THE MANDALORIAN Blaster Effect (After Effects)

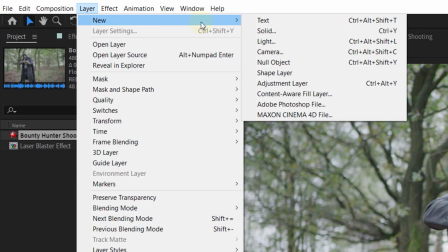(4:06)
And you start this by placing your shooting shot into a composition. For the next step, you can create a white solid layer above the shooting shot.
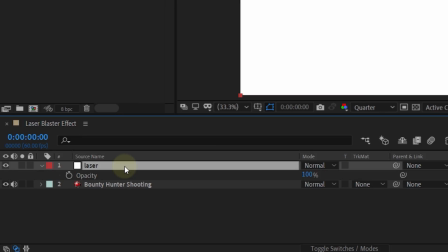(4:14)
Now, from this white solid, we are going to create our laser blast. To start, set the opacity to 50% so you can see the underlying clip.
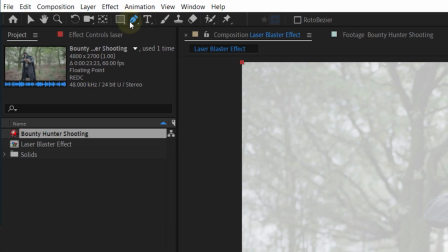(4:23)
Then go to the toolbar on top and take the pen tool for creating masks. At the barrel of your blaster, you can now create a laser-shaped mask.
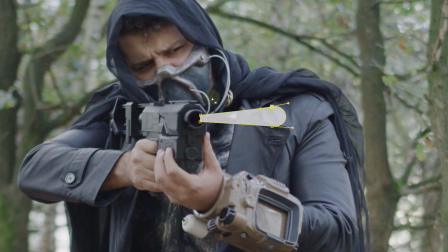(4:31)
Try to hold the perspective of the laser into account. In our shot, this means that the laser will be smaller at the gun and bigger at the side where it's going to. This is because the laser is moving to the screen. If it would move away from the screen, the perspective would be different, of course.
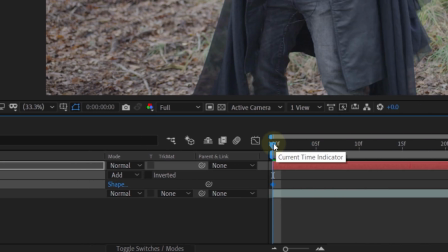(4:46)
Next, you can enable the animation for the mask pad and go about 12 frames further in time.
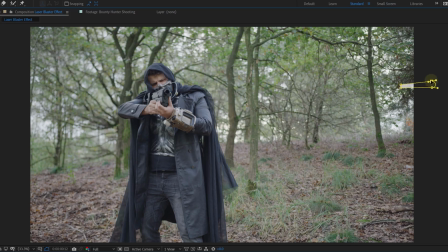(4:52)
Then move the mask off the screen and also adjust the mask so that it looks like the laser blast is becoming bigger as it's coming towards us.
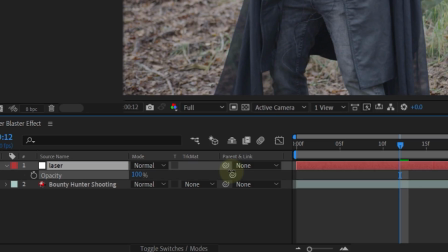(5:00)
Once you have done this, set the opacity back to 100 and you can also feather the mask.
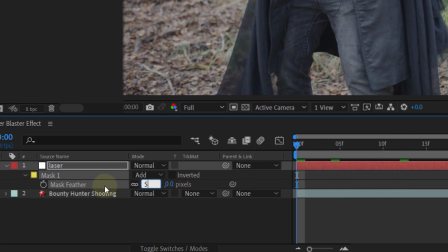(5:05)
At the beginning, set the feather to around 5. Again, enable the animation for the feather and at the end set it to around 30.
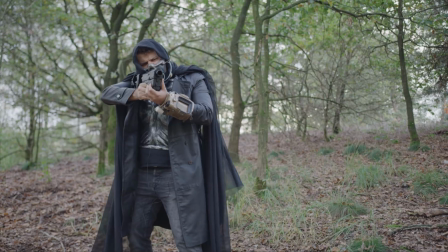(5:12)
Ok, now you already have a white laser shooting out of your blaster, but let's make it the iconic red.
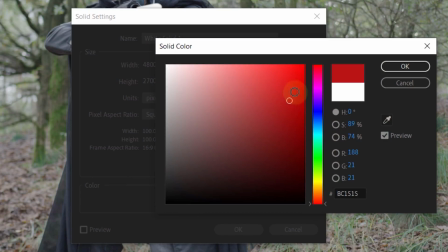(5:20)
Again, create a new solid layer, but this time make it red and place it underneath the white solid.
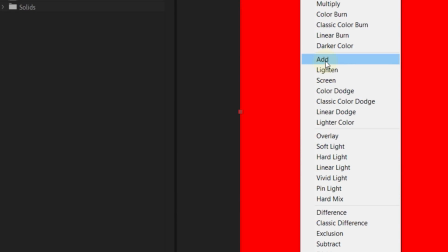(5:26)
To begin, you can change the blending mode of the white solid to add. Then copy the mask of the white solid and paste that to the red solid.
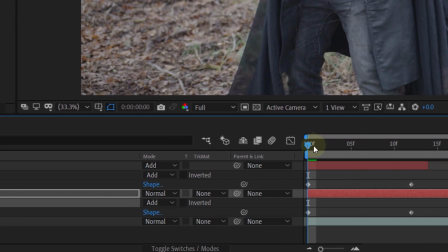(5:33)
When doing this, make sure that you are standing in the beginning of your timeline. Otherwise, your keyframes won't match. Of course, you can select the keyframes and drag them in the right spot but this will cost you a few seconds. Once you have pasted the mask, it's time to adjust the feather.
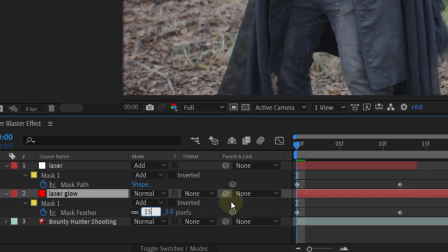(5:49)
For the mask of the red solid, you can set the begin feather to around 15 and for the end feather, you can set it to around 130.
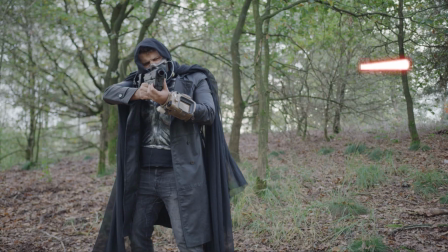(5:56)
Now, you will already have a nice red glow but let's add a little bit more. So, duplicate the red solid underneath everything and again adjust the feather.
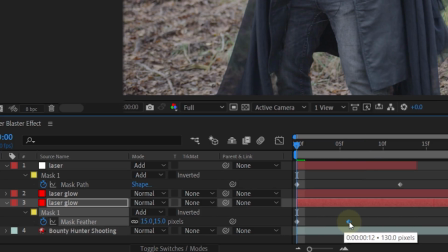(6:05)
You can leave the begin keyframe the same, but move the end keyframe to the middle of the layer and set this to around 200.
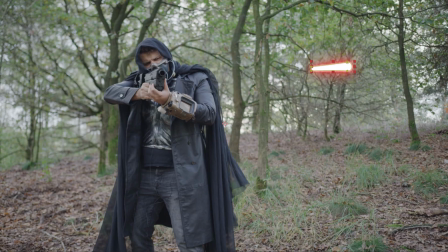(6:12)
This already looks a lot better. However, you can keep tweaking the laser by adding more glow if you want. You can even lower the opacity of the white solid so that it becomes more red. You can really customize the laser to your likings, even the color. To do this, select the red solid layer and go up to the layer menu.
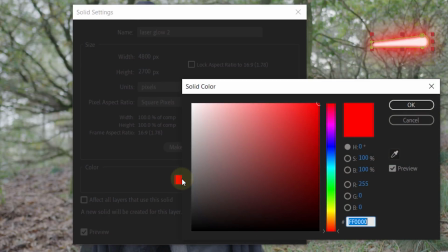(6:31)
Here you can click on the solid settings options which will open a new pop-up window choose your new color and boom Your laser is green,
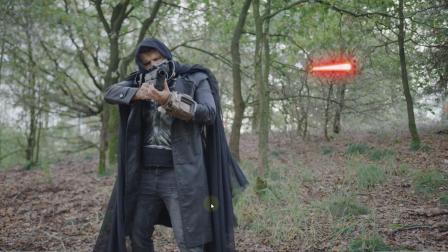(6:39)
but because our bounty hunter is quite evil. We are going to stick with the red color
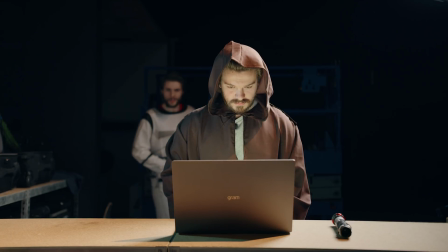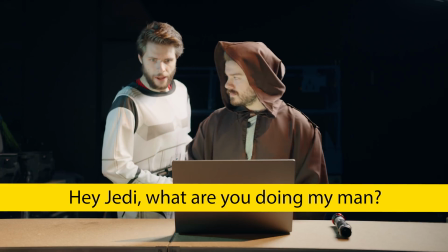(6:53) Zeg Jedi Was it you doing my man? You're going to be on the dark end, right?
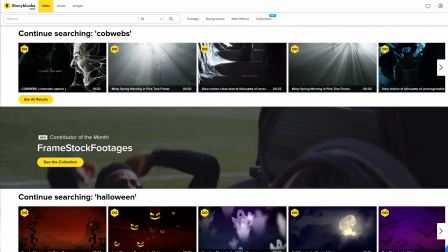(6:58) Yes Here on the light end, we use story blocks Story blocks? And can I fly with that?
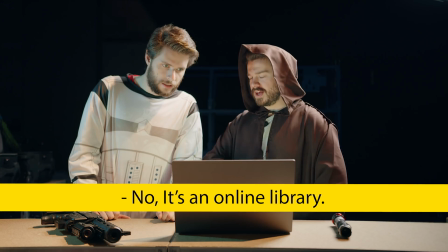(7:05) No, it's an online library. A library? I'm sure.
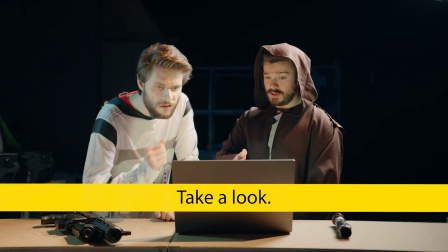(7:11) And what can I find all of them? Here's the After Effects Templates.
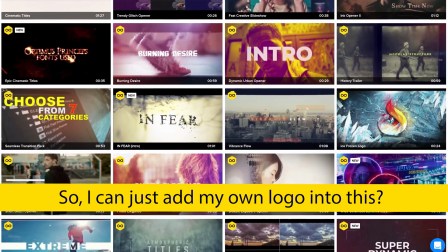(7:16) Oh man! So I can just put my own logo in? And much more.
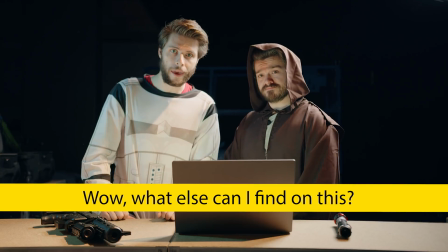(7:22) Completely customizable. Amai. And what can I find all of them?
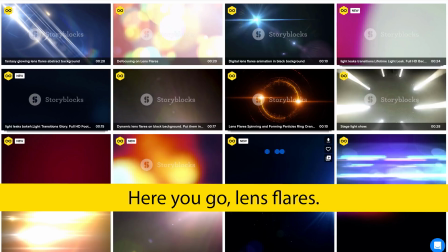(7:28) Here's the Lens Flares. Transitions. Text effect.
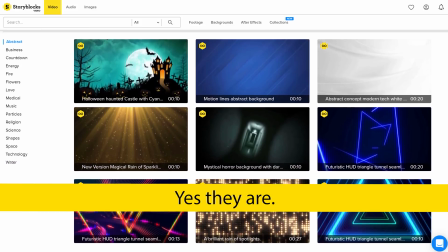(7:34) Is that the background? I'm sure. And much more. Everything that you want.
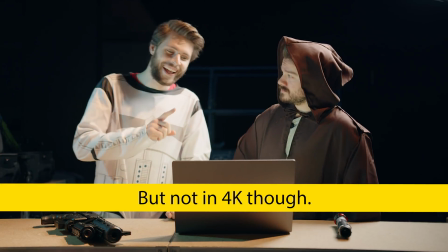(7:40) That's very fair. But not a 4K. In HD.
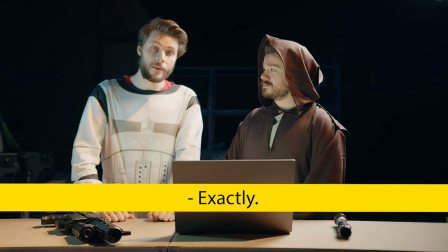(7:46) And a 4K. And a 4K? I'm sure. For the people at home, 4K means 4000.
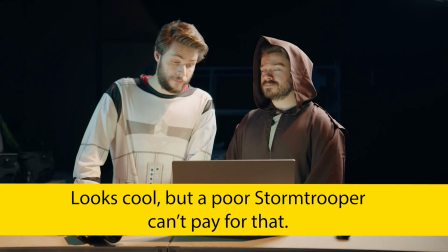(7:55) Very fair. Very fair. Very fair. But a bad stormtrooper can't pay that.
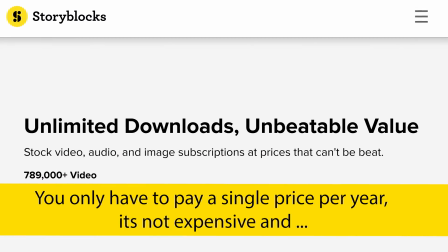(8:01) That's not. You have to pay it for a year, it's not to do it and you can download it on unlimited.
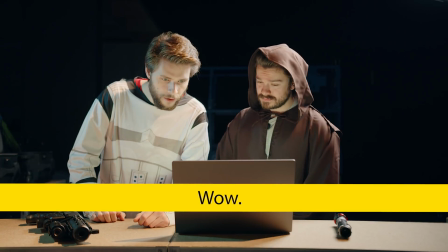(8:09) That's what you mean. I'm not sure. Alley man. That's fair. And where can I get that?
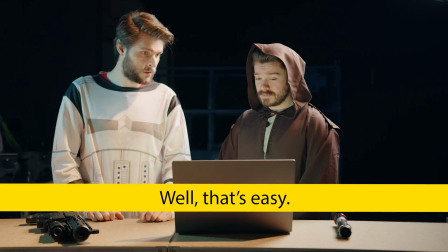(8:15) Yeah, simple.
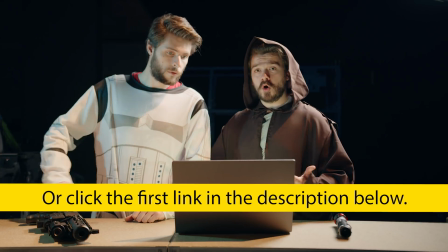(8:17) www.storyblocks.com or just go to the first link in the box below.
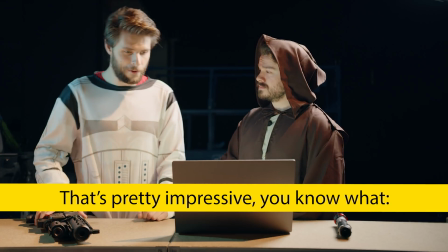(8:26) Oh yeah, but then I'll click on that man. What do? That's fair. You know what? We're going to eat perenvlaaie, man.
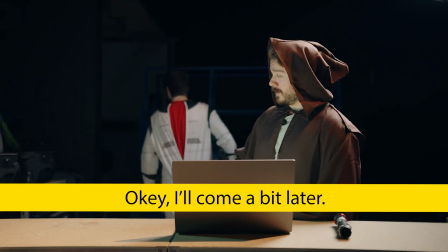(8:33) I just picked it up. Yes, I'll be right back. Bye.
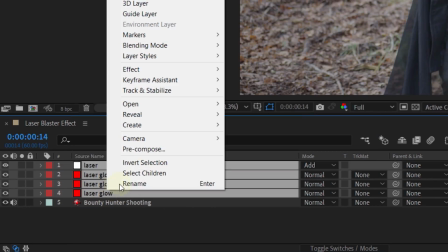(8:38)
Now to keep our workflow clean, we are going to pre-comp all the solids of the laser and move all attributes into a new composition.
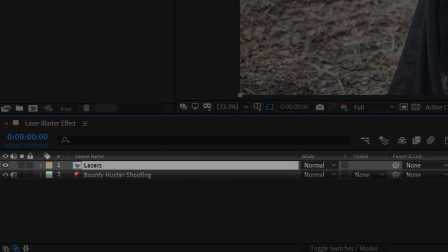(8:45)
This will combine all the solids in one layer, which is much cleaner. The next thing you can do now is set the blending mode of the pre-comp layer to add.
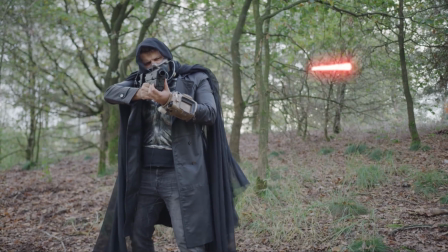(8:54)
Okay, we already have the basic laser, so now we can start by adding the details.
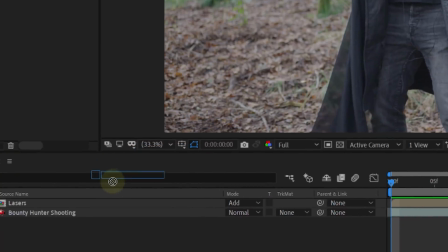(8:59)
First, let's add motion blur to the laser and this you can easily do by adding the effect force motion blur.
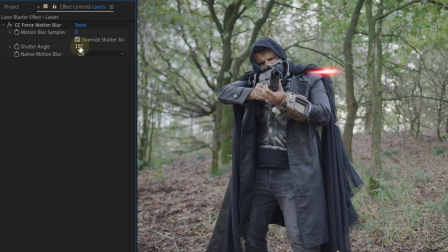(9:06)
Now, I find the shutter angle of 180 a little bit too much, so let's reduce that to 90. This will give us a nice subtle motion blur. The next step I want to explain to you guys is the light casted on your shooter by the laser.
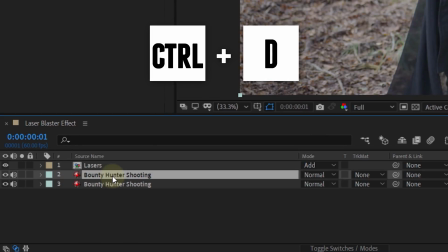(9:19)
For this effect, you need to duplicate the original layer of the shooter. And with this layer selected, you can now mask out his head and stomach separately.
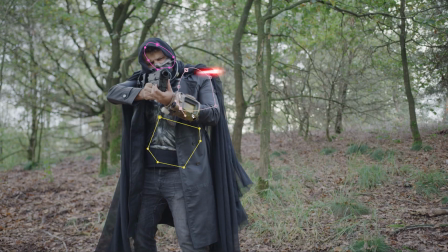(9:27)
These are the body parts that are going to catch the light from the blaster. And of course, you also need to feather the mask of those.
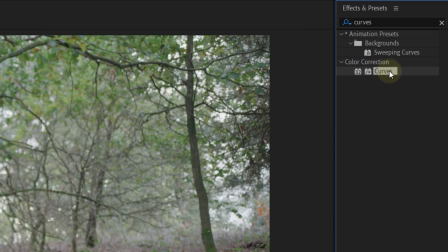(9:34)
Once they are masked out, you can now add the Curves effect to the duplicate layer.
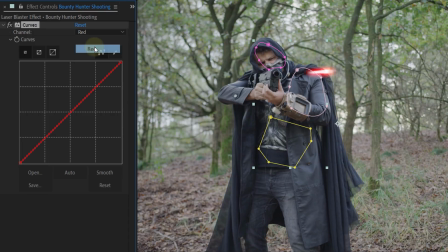(9:38)
Then within the effects, you can now set the channel to red and in the grid drag the red line up. This will make your shot more red, however, not more bright. And it should be more bright because the blaster lights it up. To fix this, you can also add the Lumetri effect to the duplicate layer and increase the exposure a little bit, along with the highlights and the whites.
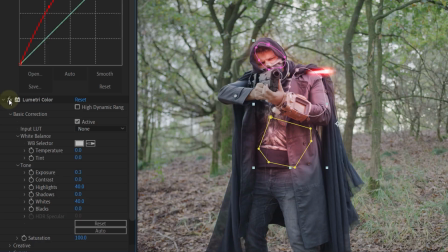(9:58)
Now, because the laser blast is just a quick flash, this extra light on your actor also needs to be a quick flash.
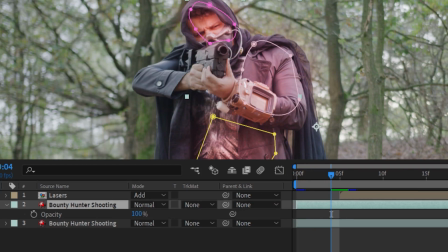(10:04)
So look for the point where your actor just shoots. Here you can enable the animation for the opacity and set it to zero. Here you can go one frame further in time and set the opacity to around 50. Again, go further in time and set it to zero.
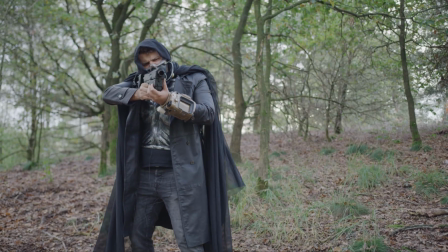(10:18)
This will leave you with a short light flash on your body while you shoot. And if I must say, it already looks cool.
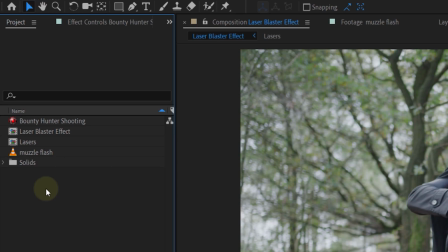(10:25)
But you can still add some small details to really finish it like a muzzle flash which is crucial when shooting a gun.
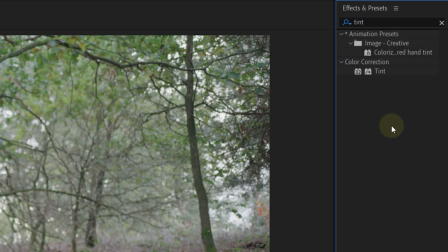(10:32)
I also changed the color of the flash to something more red. This you can easily do by adding the tint effect to the muzzle layer.
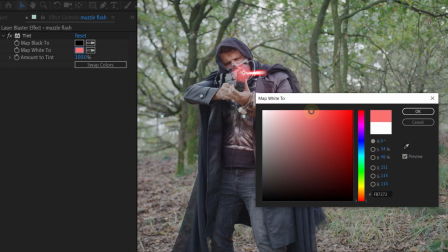(10:39)
Inside the effect you can now change the map white option to a light red color and this will leave you with a matching muzzle flash.
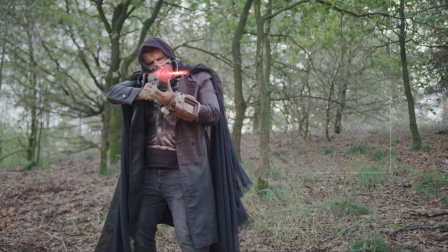(10:47)
The last thing you can now do is maybe add a small lens flare to the barrel to really sell it. And, of course, don't forget to add that iconic laser blaster sound from Star Wars. After this, you're finished.
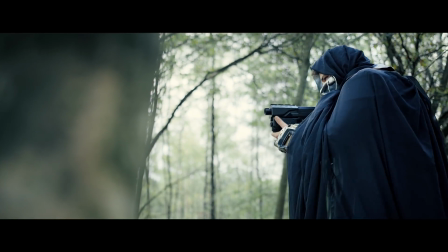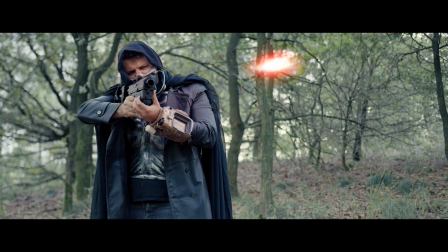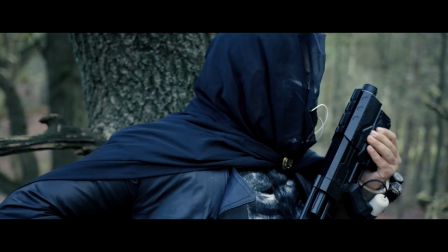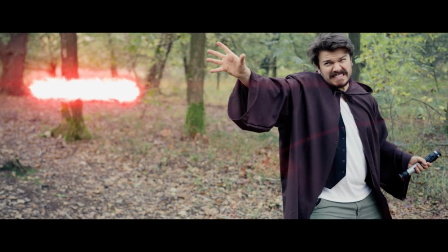And that was it for today, guys. I hope you enjoyed the video because we really enjoyed making it. Thank you so much for watching. Thank you Storyblocks Video for the support. And, like always, stay creative.
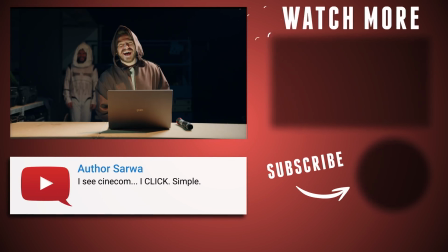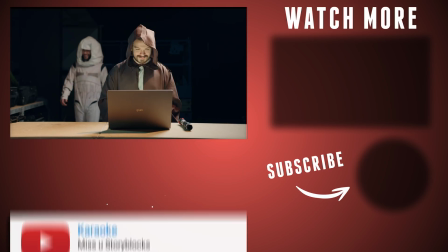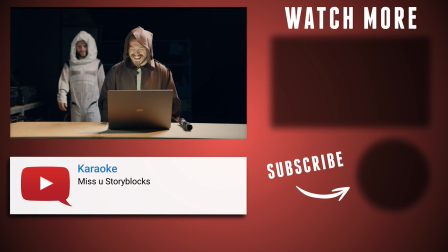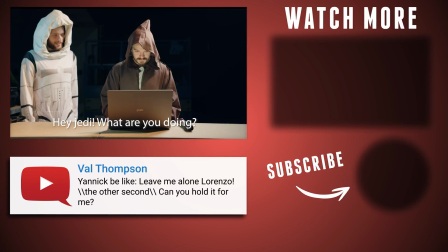(12:02) Hey Jedi, was it gij een Toenjong?